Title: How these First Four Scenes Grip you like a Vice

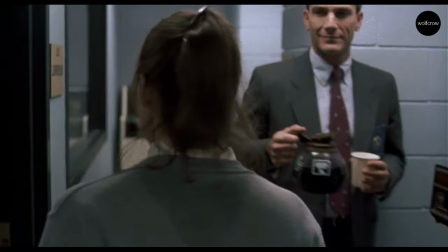247s
Now, to a male watching this film, and I'm one of them, you have a certain perspective.
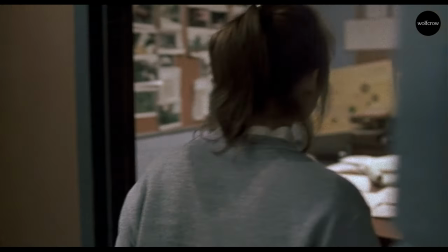252s
But I bet a female watching this film would understand these things from a different perspective because every time she steps out of the house, if it's a city,
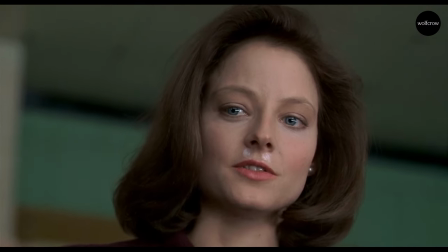261s
she's being looked at, ogled at, stared at by males every single day.
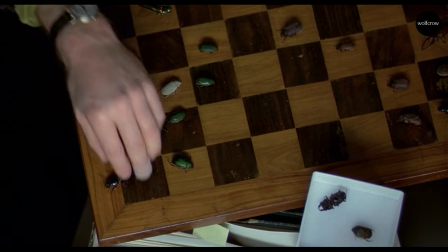266s
I don't think there would be a day where this is not the case. Males don't get that kind of attention.
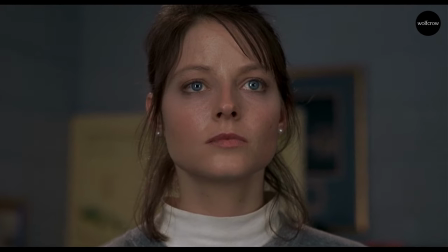272s
This film is about what a woman actually goes through under intense scrutiny by males of all sorts.
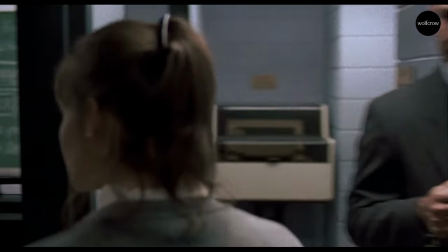280s
Those with good intentions and those with not so good intentions. You can see everywhere she goes, people are looking at her.
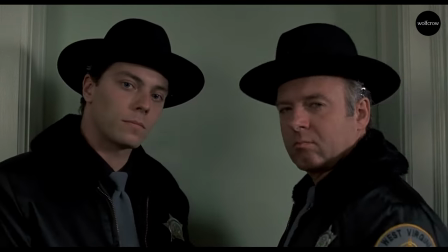288s
The different kinds of expressions on their faces, some of them are serious, some of them smile flirtatiously,
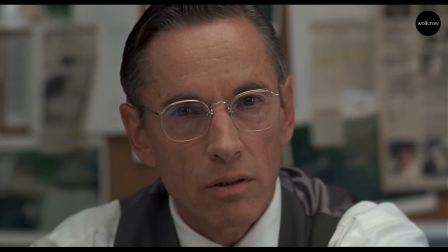293s
just shows the entire gamut of how males interact with females.
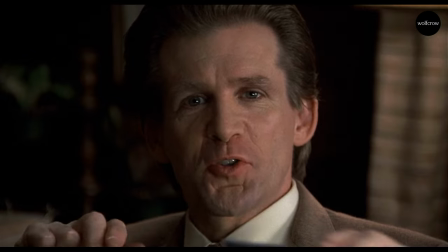298s
Now, Not every male does this, obviously, but in this film,
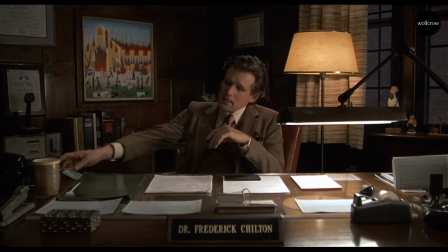302s
we feel what she feels and it becomes very intense over the course of the next four scenes.
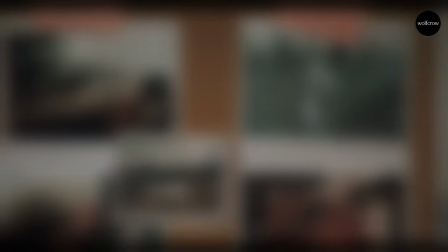309s
We learn about the subject of the film as she steps into his office.
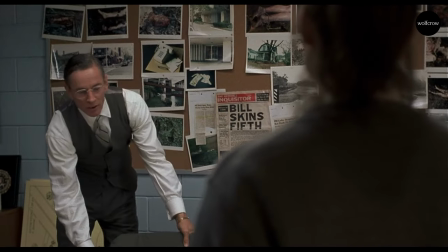315s
Of course, he keeps her waiting. Again, a subtle nod to the power dynamic that's here.
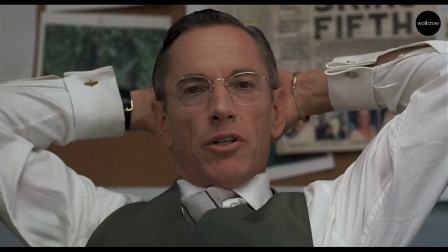322s
But what really sells the differential in power in this scene is the way he sits across her. He knows her from before, but should there be this sort of familiarity between them?
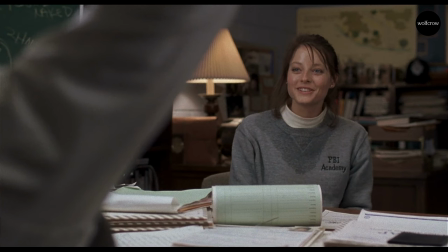334s
Or is just him expressing his power, maybe subconsciously?
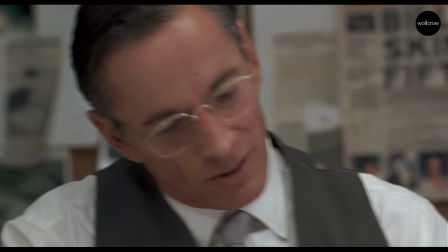339s
He is doing that, isn't he? That's the impression I get watching him. And then, of course, he offers her a job.
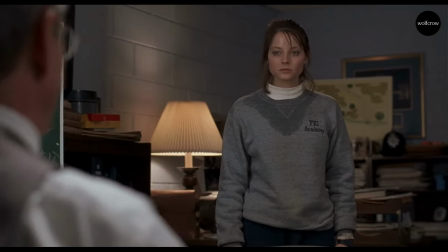345s Not a job, really. More of an interesting errand. Sit down.
He's telling her she's great, but he's putting her in a place nevertheless.
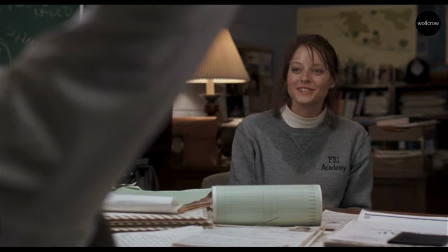353s
It's part of the investigation for sure, but he doesn't want to reveal that at this point in time. But the audience knows, because that's what the film is about,
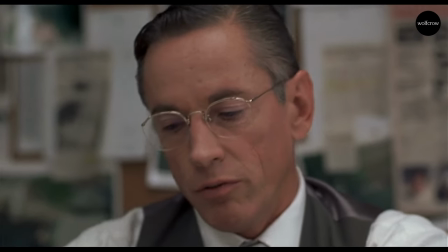360s
she will eventually get herself embroiled in this investigation and the subsequent capture of Buffalo Bill.
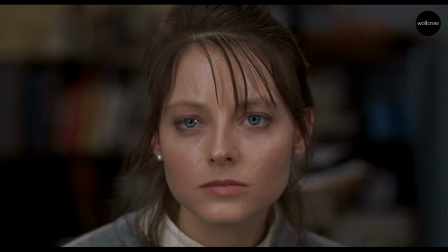366s
Jodie Foster, though, looks at him directly. She doesn't shy away. She's not uncomfortable in his presence. She's listening, paying attention to everything he says. She probably respects him a lot, you know, like a father figure or a teacher.
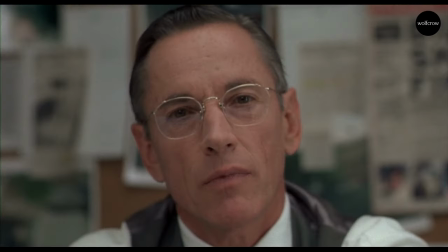380s
Maybe he interprets it in another way. So this is the second male that she meets, and obviously he is more powerful than the first person.
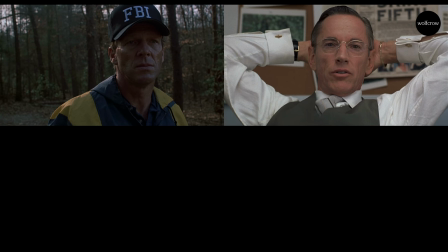387s
The first person was ordered to call her. Now she's in the third scene of the film.
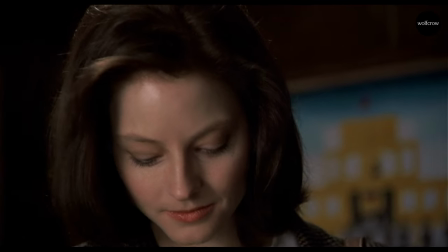392s
She meets a person who controls her mission in a way. She cannot meet Hannibal Lecter unless he lets her.
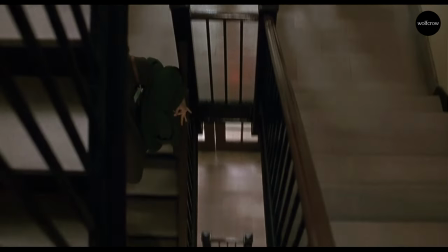400s
He is, of course, a doctor. Again, somebody who out-qualifies her, but gets worse as a personality.
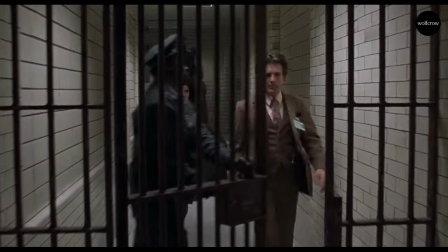406s
At this point, we don't know what sort of man he is outside his hospital, but you can clearly see that he cannot read the signs.
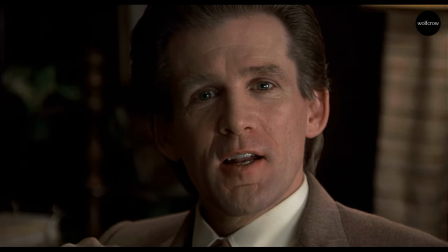414s
She's not giving him any eye contact. She's not goading him in any way.
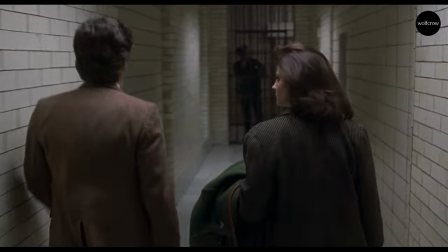419s
She's not encouraging him or flirting back in any way but he keeps pressing so he's oblivious to her discomfort here.
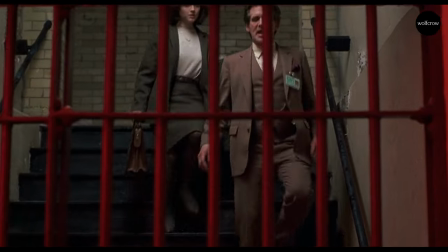427s
Yet he agrees to show her, take her directly to Hannibal Lecter because he's under the impression that he's going to be in on it,
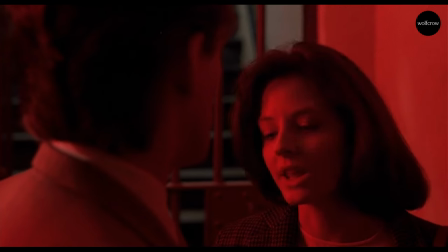434s
the interview or whatever talk that they're going to have. And here's the first sign of her not being so weak.
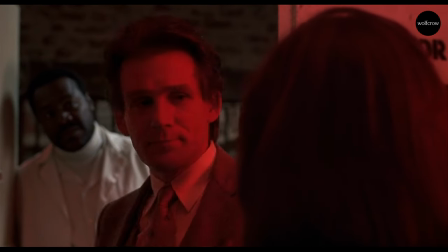441s
It was so very important to establish this fact before she met Hannibal Lecter,
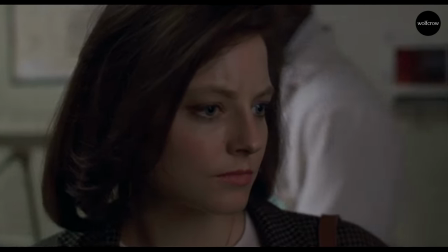446s
because if she cannot tackle somebody as brash as the doctor,
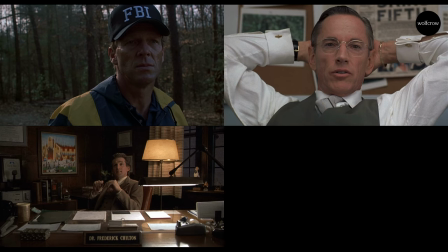452s
how on earth is she going to tackle Hannibal Lecter? Why would Hannibal Lecter want to respect such a person, unless he knows for sure that she's able to take care of herself?
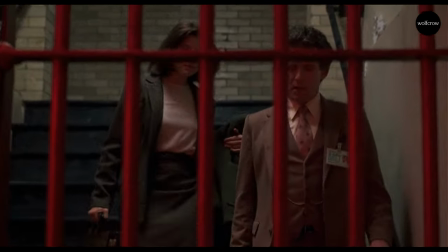465s
She might be timid, she might appear weak, but inside, she's very strong, and she can take care of herself.
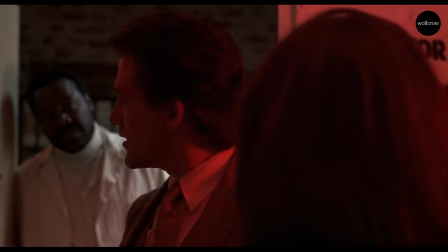472s
So this interaction here was very important to establish that fact about her character.
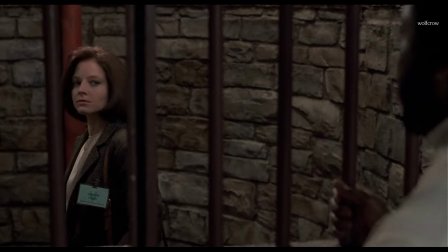477s
But of course, she's not fearless. When the door slams shut, she shudders.
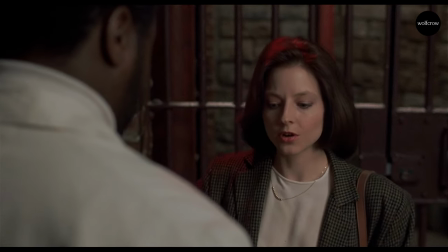481s
The fourth person that she interacts with reassures her, you know, nothing's going to happen to you, I'm going to be watching.
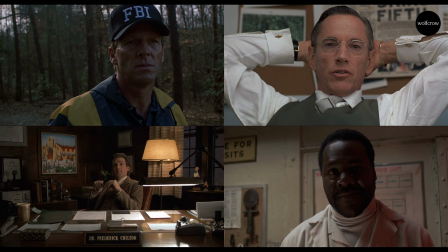488s
Here's the thing, he smiles, he seems like a nice guy, but he's probably not in one simple way.